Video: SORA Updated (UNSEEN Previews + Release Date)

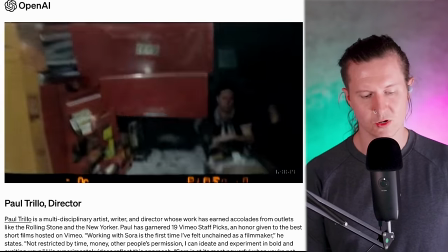And Paul Trillo is a multidisciplinary artist,
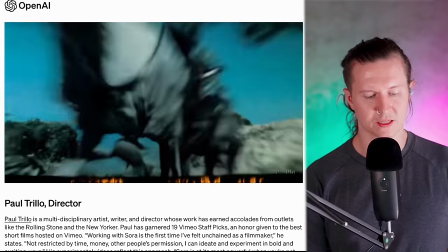writer and director whose work has earned accolades from outlets like the rolling stone and the new yorker paul has garnered
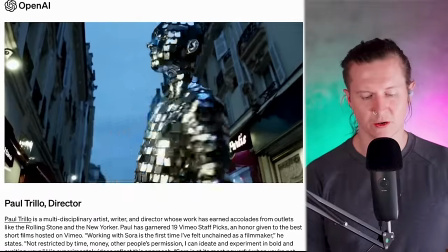19 vimeo staff picks an honor given to the best short films hosted on
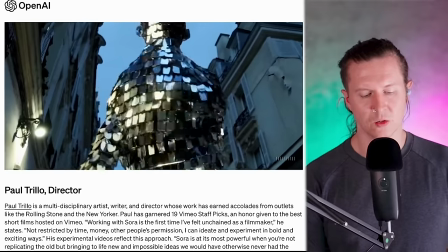vimeo and he said that working with sorum is the first time i
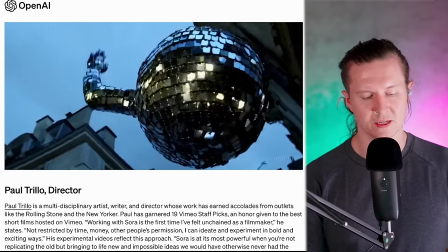felt unchained as a filmmaker he states not restricted by time money other people's permission
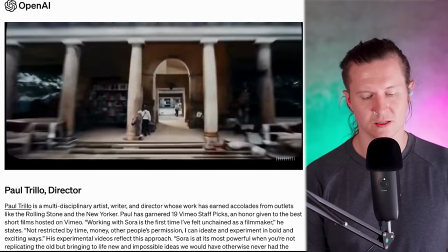I can ideate and experiment in bold and exciting ways.
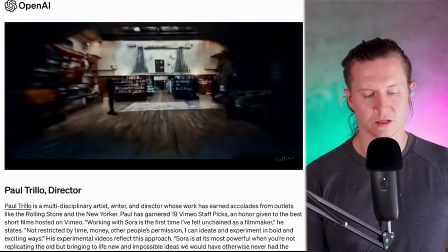His experimental videos reflect this approach.
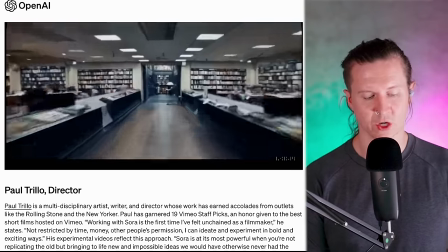Sora is at its most powerful when you're not replicating the old, but bringing to life new and impossible ideas.
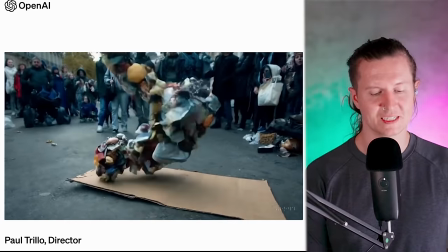And in his surreal, beautiful piece, you get to see a whole host of interesting dynamics.
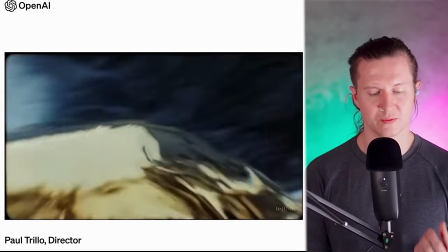It has a wonderful sense of dynamism with a camera moving rapidly from
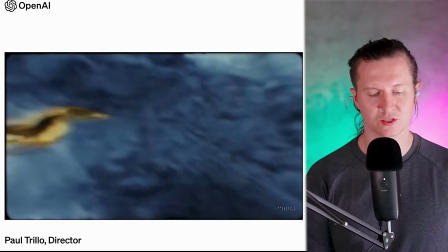scene to scene while still maintaining some semblance of coherence in the worlds that it evokes.
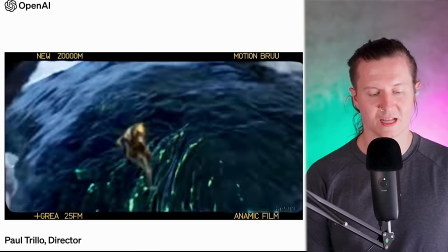There are these quite psychedelic landscapes that switch between
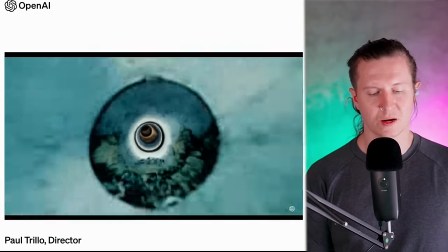a few different worlds playing with the intricacies
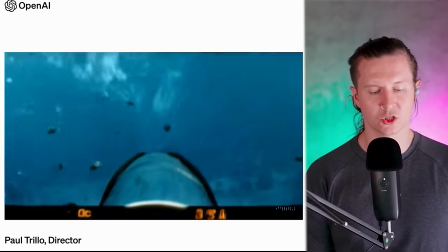of perspectives shifting from almost drone-like shots to first person documentary style images.
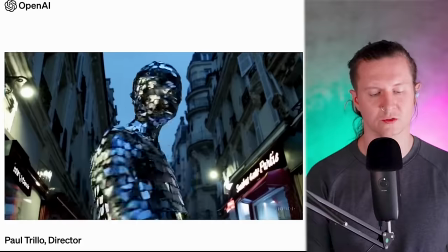It gives the sense of being on a roller coaster through a multi-dimensional universe and
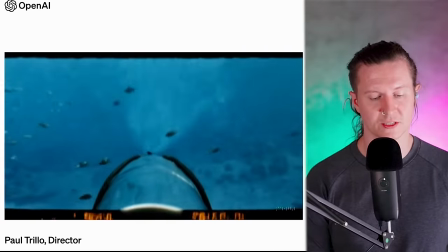it certainly employs some interesting uses of Sora.
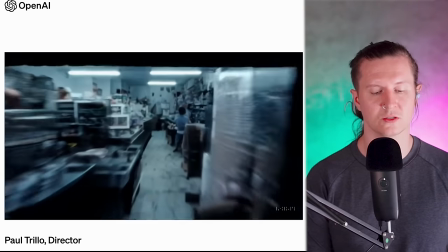One of the most eye-catching ways to implement video in AI is to use reflective
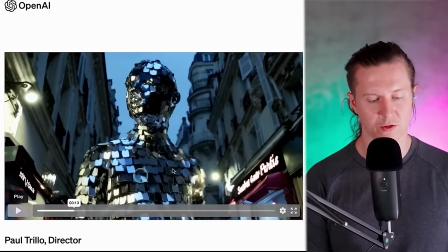materials and you can certainly see this coming up with this man who is made of small mirrored panels.
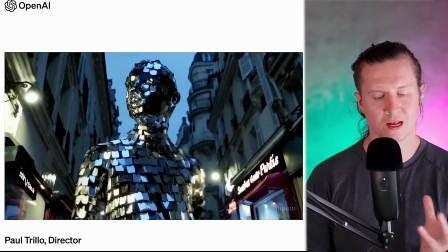And what's wonderful about this is it accurately reflects the lights that are coming into the scene.
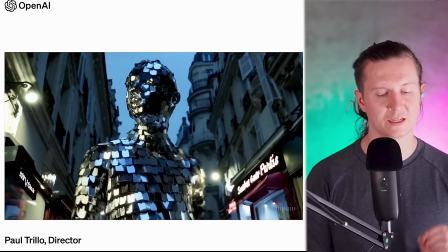So you have these shop lights, these harsh neon lights, and they're being picked up with a subtle hints and hues of yellow and blue. And I would like to talk a little bit about the beauty of the composition of this exact shot.
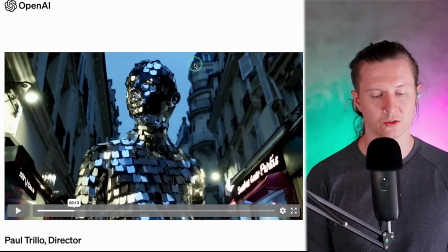We have the head that is wonderfully silhouetted onto the blue sky and we also have the beauty of the colour palettes that we have these very pale yellows and pale blues which contrast wonderfully. It's a fantastic colour palette to use yellow and blue together because they are at opposite ends of the light spectrum.
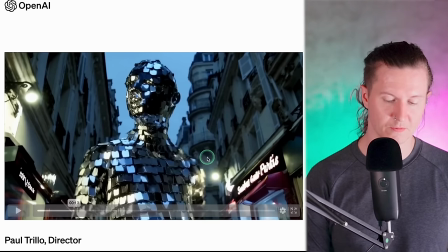It's interesting to note that AI still has some struggle in spelling. For example these words here are not necessarily making much sense.
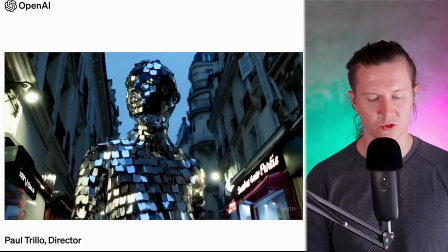You might say that the perspective is slightly exaggerated but you could definitely get this effect with a more of a fisheye lens.
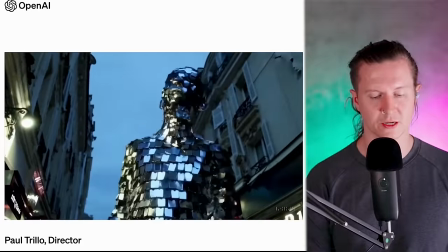But the movements of this character are beautiful. The way that he's dancing smoothly and silkily.
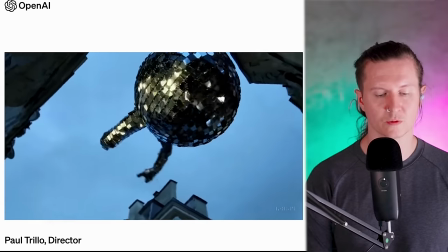The joints are in the right place and it's wonderful how it suddenly morphs into this disco ball which is quite a surreal transition.
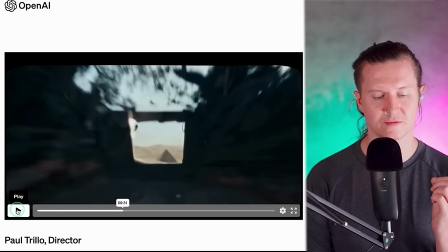Now it's really wonderful to look at the speed of these drone shots these rapidly
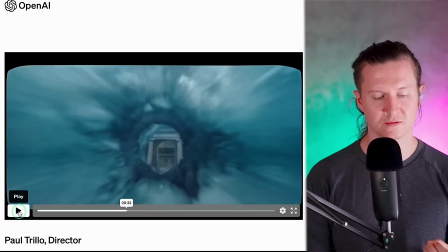moving camera shots because there is a sense of speed but also of consistency that there is no degeneration in the elements here even though the camera is moving with great velocity and it's wonderful to note just how seamlessly
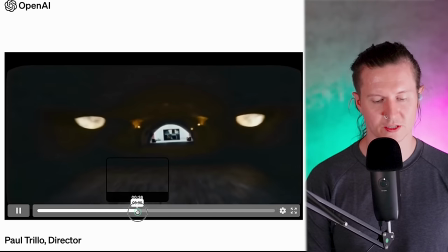they create these complex transitions now here's another interesting
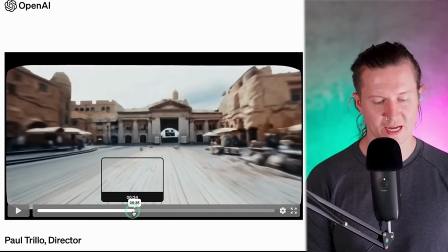thing just to point out about the intelligence of this tool because
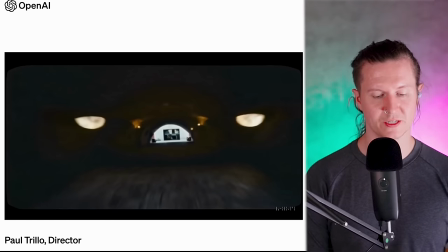here if you just pause this frame you can see that we're going through a tunnel
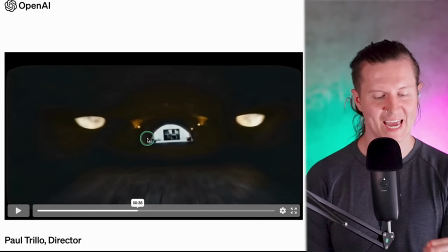but the way that the lights in the tunnel and the opening of the tunnel are placed are
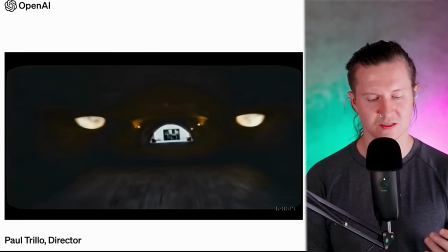extremely intentional because it usually evokes the feeling of a face of two eyes and an upturned mouth
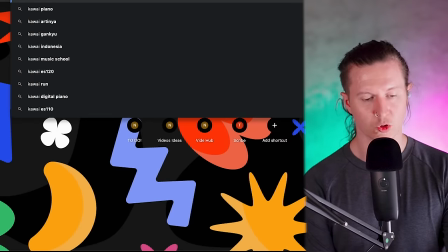a sad mouth and these really represent actually some of the kawaii faces used in Japanese animations.
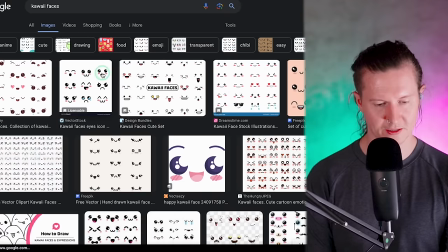We have a look here at these little kawaii faces.
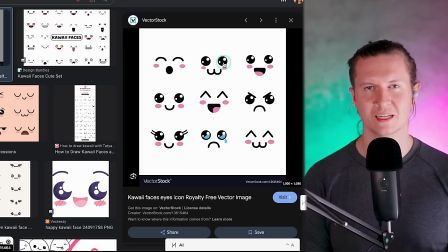These are popular faces that are seen a lot in Japanese illustrations where they're often put on inanimate objects to give them friendliness.
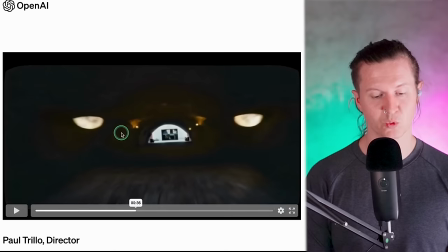And it's very interesting to see this pulled out from this Sora example.